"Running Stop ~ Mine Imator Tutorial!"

What's up guys, Sharpwind here, and I haven't really done a motion tutorial in a while. You guys only wanted, how should I say this, graphic tutorials, like how to make things look nice, how to make renders nice, but today we're doing a running stop tutorial. It's gonna be a good one. Now I believe I haven't really publicly announced that yet, but I'm on social media, so if you want to follow the more personal me, you can do that. Also, you are going to get occasional Divided Force spoilers if you follow my Instagram. My Twitter's dead.
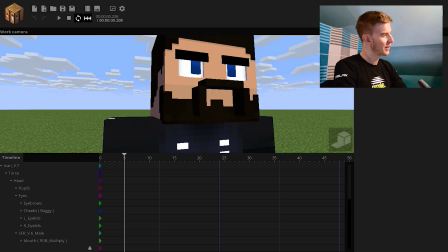0:35 Let's just begin, shall we? If I open up my tutorials and I don't know what Ivan is doing here, I was messing with the rig, I'll remove it.
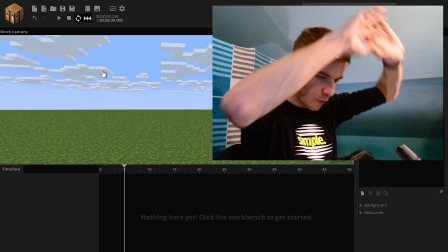0:43 Might take a while. Okay, that never happened, we're here. First, I want to add a Steve, which is going to be my little doll.
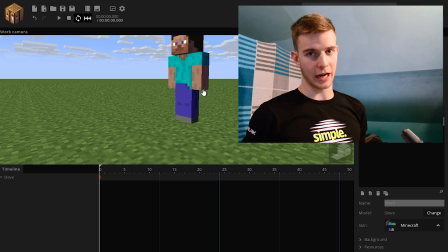0:50 I'm gonna animate him run. So, if we want to make a running stop, first we need to make him run at all. So, let's do that. What I'm going to do is make a short running animation, to which I already have a tutorial done. You can click the eye in the corner to go learn more about it on depth. But today we're talking about running stop, not running. So if you want to learn running individually, you can click the eye in the corner. Sorry, I'm redirecting you, but I already have this done.
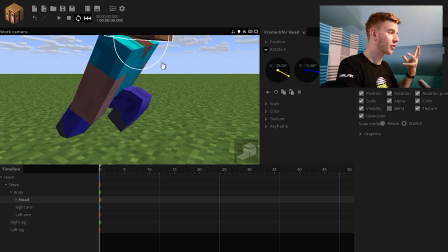1:15 It's more efficient if I have you watch the other video than take 20 more minutes to explain it in here.
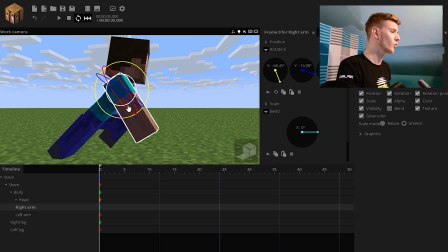1:21 Or you could simply use your own running animation, doesn't have to be mine.
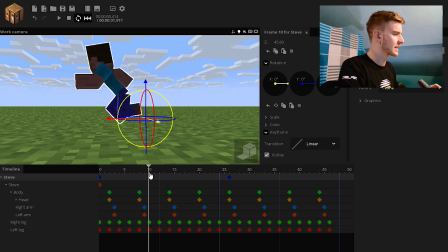1:28 A good way to check if your character has sliding legs is to play it back slowly, like here.
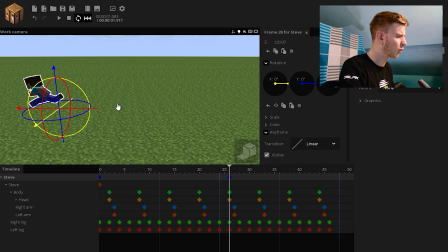1:34 This looks pretty okay, but I would move him forward a bit still, because it was still a bit slidey.
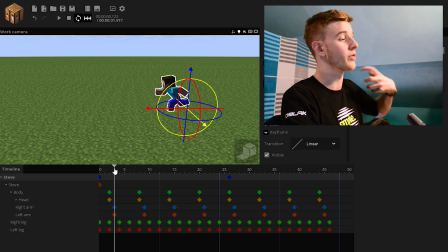1:39 Looks like he's having a solid contact with the ground, and that is okay, that's what I want.
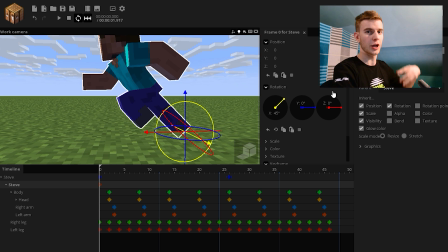1:43 Now that this is done, I want to make sure his legs are not going through the floor, and he still has that little jump thing.
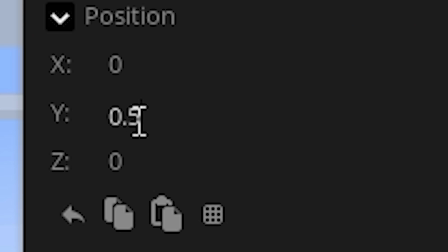1:49 So I want to raise this up just a bit, 0.5, so he's not completely in the ground.
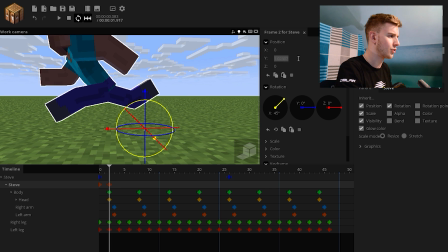1:54 When he jumps, let's move him up to 1.2. I'm just picking some random numbers.
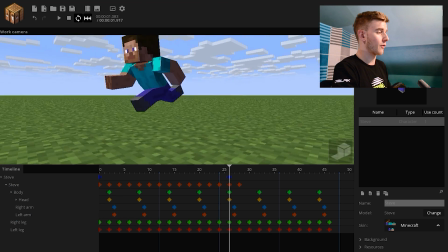2:01 Looks like a decent running cycle. So here we are now. From this point, we want to make Steve come to a running stop. First, I can delete all of the excess keyframes, but now I'm going to tell you the most important trick when you're animating anything, really. If you want to know, the point is not to know. What I'm trying to say here, I can explain how to do a running stop and you're gonna be like, oh, then I have to do this, then this, then this. This is not efficient. The best way to know is to understand. This tutorial, like all other tutorials of mine, are improvised. I never know what I'm doing. I come up with stuff as I go, because the point is not to know what you're going to do, but understand what you're doing. What is a running stop? If I come to think of it, how does a running stop works? How does a running stop work? Rest in peace, English. He is going to take that step. Then he still has all the momentum from before. He's still running forward. He needs to come to a stop. Simply one step isn't gonna make him stop. He needs to stop, gradually overtaking several steps, or at least 2 or 3. Since it's a running stop, it should be faster. So let's make 2 or 3 steps where he slows down.
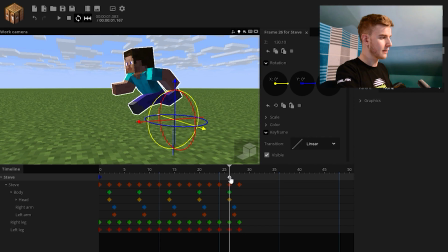3:07 So I need to adjust this final keyframe because he's still supposed to go forward.
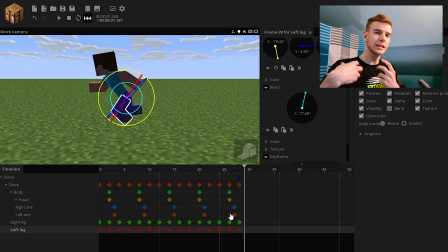3:13 So like sliding again? I should put him forward a bit. So since he's going to a stop, this leg should be more like this. Oh, wrong frame. This leg should be more extended because he's expecting, and should be raised up a bit.
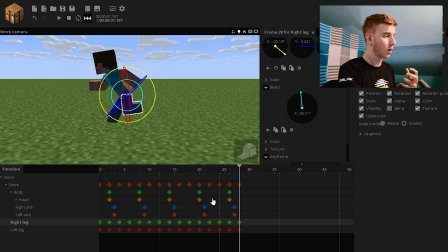3:26 So like, he is expecting to come to a slow stop. Also, this leg should not be prepared as much because he is slowly stopping.
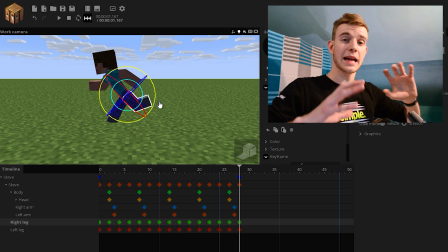3:34 He needs to maintain the balance. Let's not mind what the body is doing at the moment.
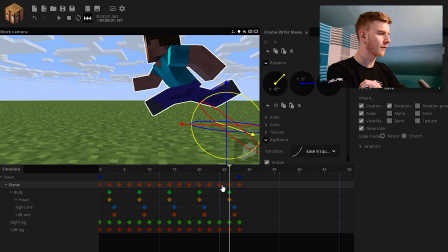3:38 Let's just think about the legs. So each step of the cycle is positioned on every second keyframe.
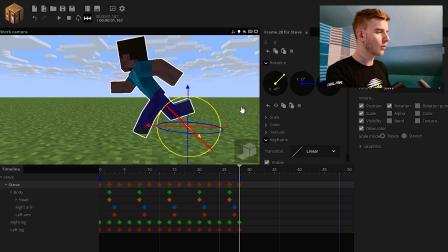3:44 Now, since he's slowing up, we're going to extend that to every 3 keyframes. So we're going to make him take a step and catch his balance with the second leg, and then adjusting the third leg. That's what we're doing here. There are going to be 2 steps in between. This one to stop him, and the other to place the other leg down.
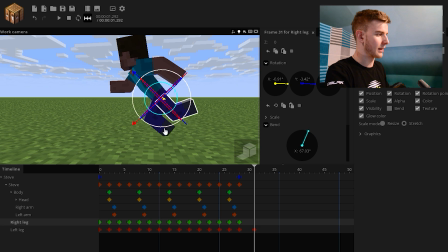3:59 So in terms of legs, first step is going to look like this, and the second step is going to look like, so we're doing this. He's going to stop here, although this seems pretty slow, so let's try to go for 2 as well.
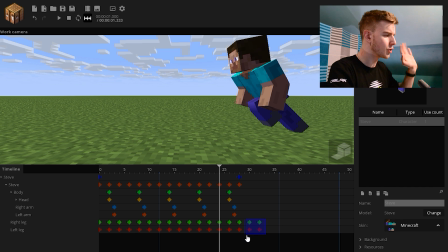4:10 Like, let's see. Yeah, this doesn't look too bad. Let's go for 2 instead. Like, yeah, we're all learning here.